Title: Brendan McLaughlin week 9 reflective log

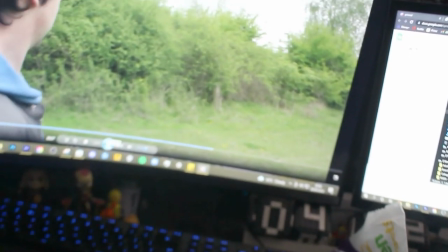I think this is a good kind of shot, obviously this is going to be colour graded,
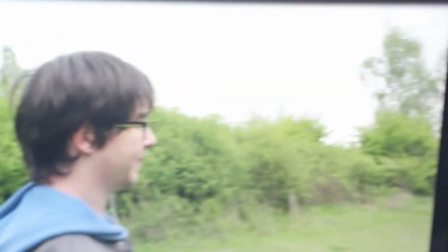I think this film is going to really come together in the edit, it's very much edit heavy because obviously this is something colour grade,
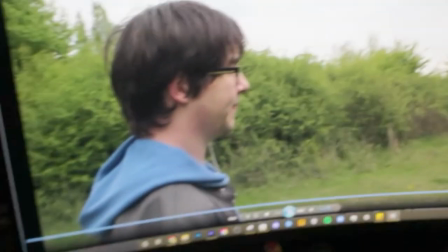I think this sequence will be the creep sequence so it will be colour grade black and white, obviously the music, stuff like that.
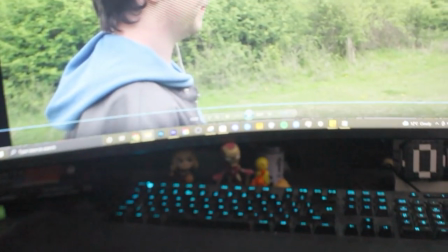I'll show you some more examples of kind of where I got with stuff and stuff like that.
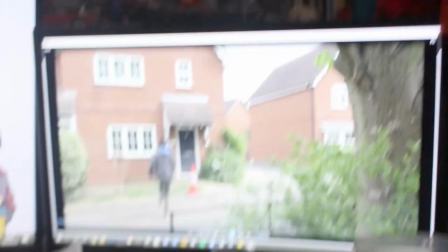You've got the Mr. Lonely sequence, this was a difficult sequence just because it was a residential area,
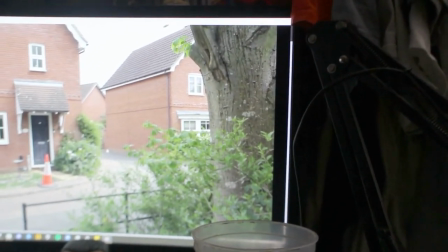most of it was shot on Discovery on my room, this one was a residential area, so So I think this is a nice clean kind of simple shot.
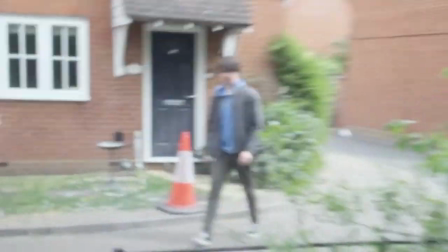The biggest thing that's really kind of becoming an issue and really something I need to focus on is a small detail but it's important.
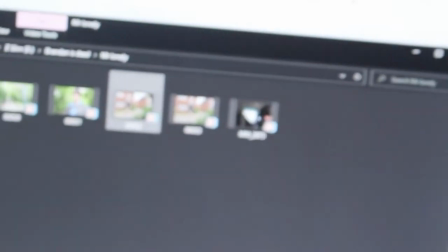Is the character actually having their earphones in? I'll bring up some examples of where like,
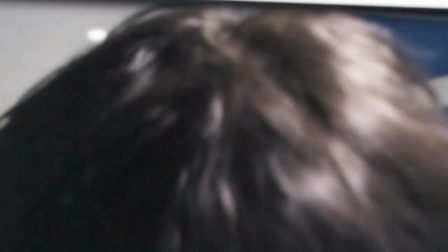example this, I keep kind of forgetting about the character's earphones and stuff like that.
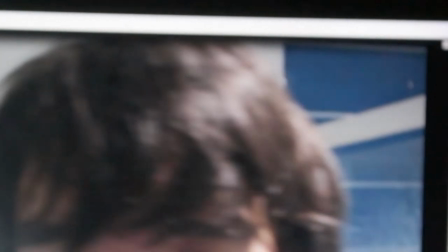this kind of shot here this is actually a very interesting shot I try to
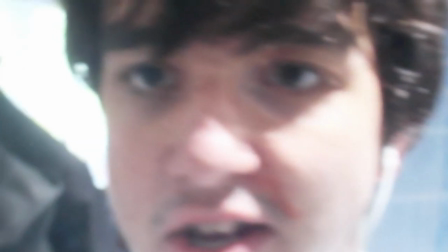do something a bit different here this is the one actually shot on this camera I try to do it very much more closer up
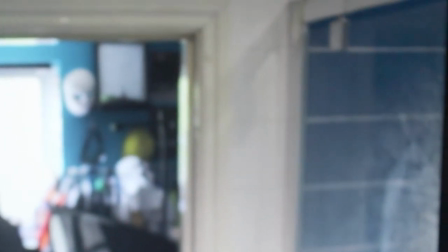and kind of this more personal kind of shot that I think is kind of interesting
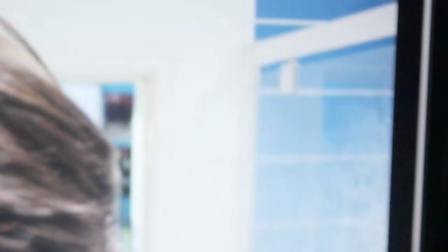a lot more rough and then it will cut to a shot
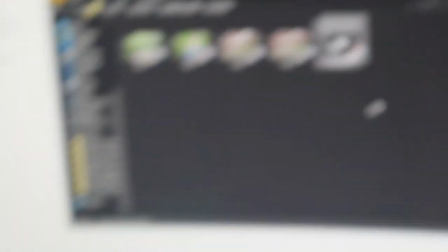that I still haven't actually uploaded because I completely forgot to upload that but it will cut to a shot Oh, the camera's coming out of focus.
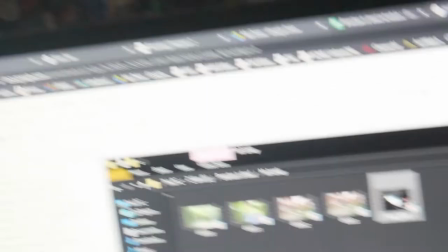It'll come to a shot from outside, that'll see the character moving around, stuff like that. And I like the idea that all the sequences are very different in their style and stuff like that.
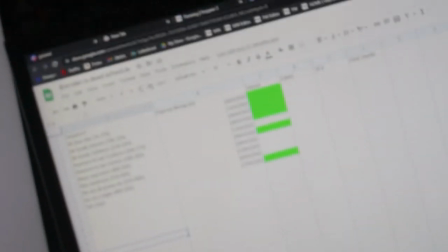So yeah, tomorrow is going to be kind of the Wes Anderson sequence. I'm not really trying, I've been, I've got to be honest, I've been trying to get more done,
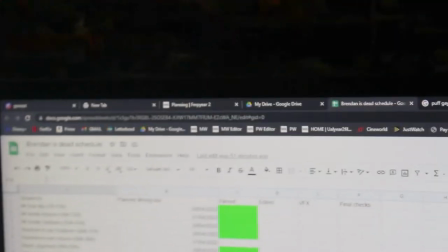a lot more done in a day than I planned for, but I think Wes Anderson sequence,
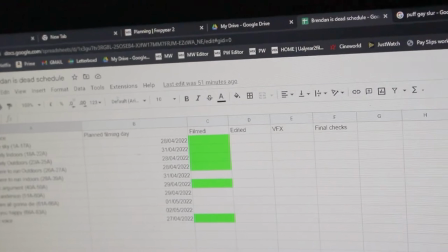finish up the Nowhere to Run sequence, maybe start the We're All Gonna Die sequence.
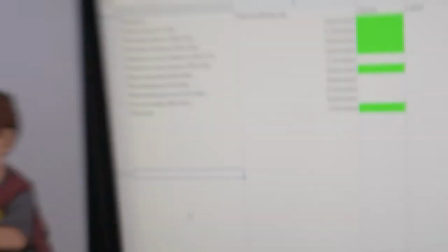but the main focus will be the Wes Anderson sequence,
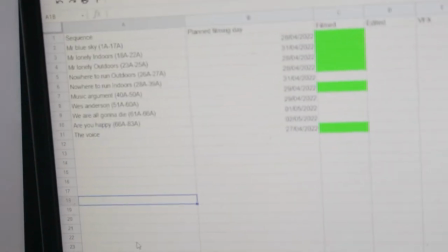that is going to be a big sequence so I will see you tomorrow when I work on that.
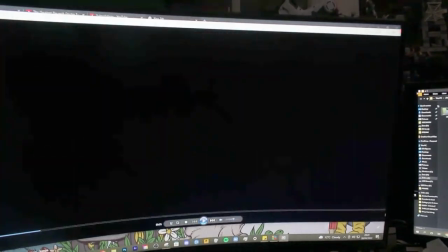I'm just reviewing footage now, I've run into a small bit of issues with the shots being out of focus again this is something that I think is
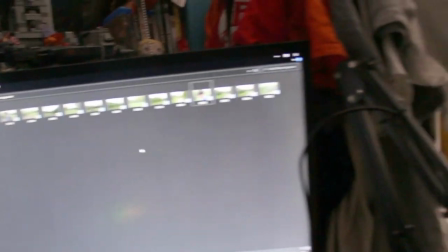a massive issue mostly just because I'm acting and starring in it and it's difficult for me to make sure the shots are in focus and still
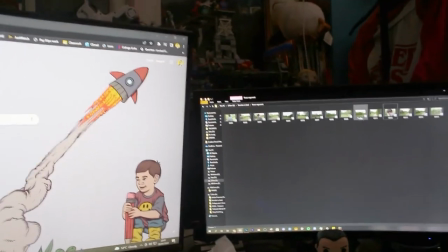keep happening tomorrow i'll definitely try and keep more of a focus on this and sort of the pun um so some shots are okay or
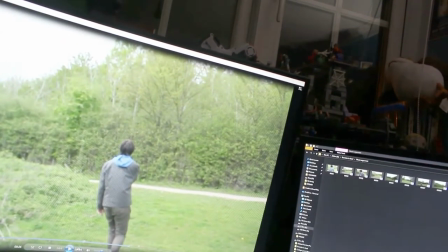like i can get away with so because this for example um this is a shot that i think i can get away with for two reasons one it
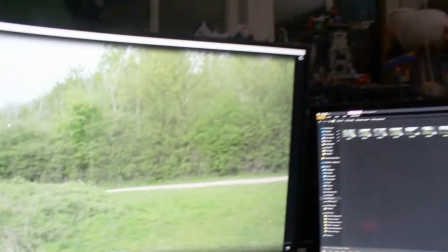is a tiny shot in the grand scheme of the things even for this sequence it is a two second shot so that means that basically um it
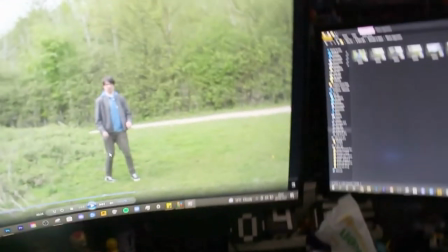really doesn't matter like you know like not say it doesn't matter but it's two seconds also this will be VFX'd very much and stuff like that
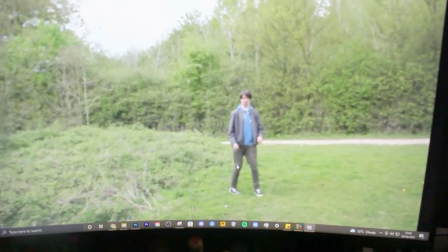so we're a VHS kind of look because I break my side a bit so it kind of makes sense if it's a bit blurry and stuff
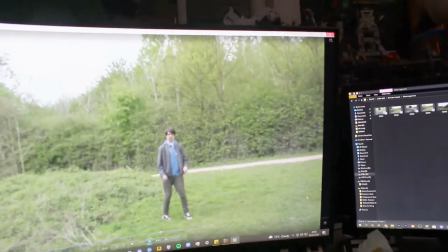like that and I can sharpen to kind of hide it basically in the edit it won't come through alright next shot that's out of focus is this
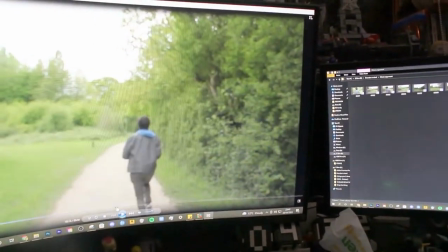running shot where I run towards the camera again this is this actually works I think pretty well because basically the idea
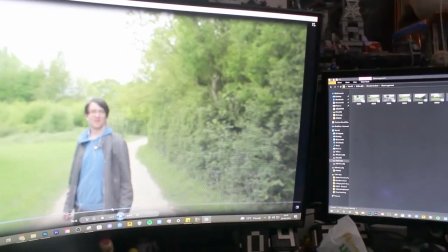was that it would be a run shot and then it would cut to a close-up so when it's running it's kind of meant to be out of focus and kind of
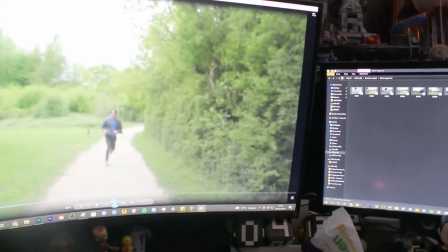very kind of blurry that I think plays into it so
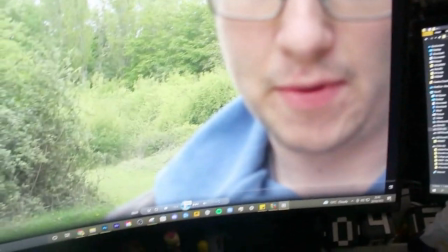cut it there and then we go to this shot here this is where the problem is and this is the main issue that I'll be fixing tomorrow this should not be out of focus
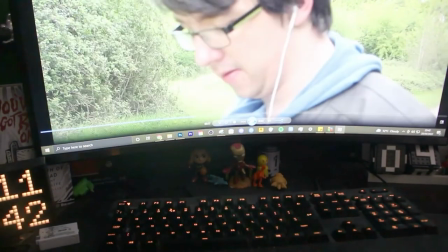this should be better focused so tomorrow what I'll
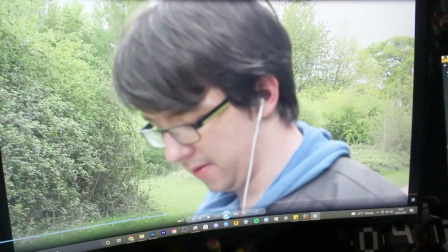do is I'll go back to the exact same location I'll take a picture and hopefully be able to sort this out if
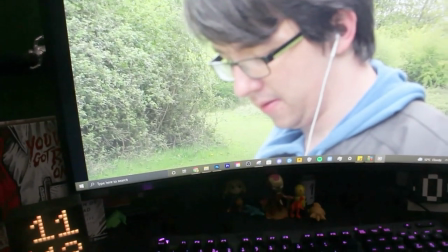the weather or something like that isn't the same or doesn't look the same when I compare it I'll just reshoot but I'm hopeful that I can do it and then the
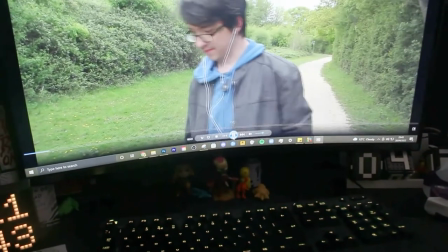other sequences are fine in this area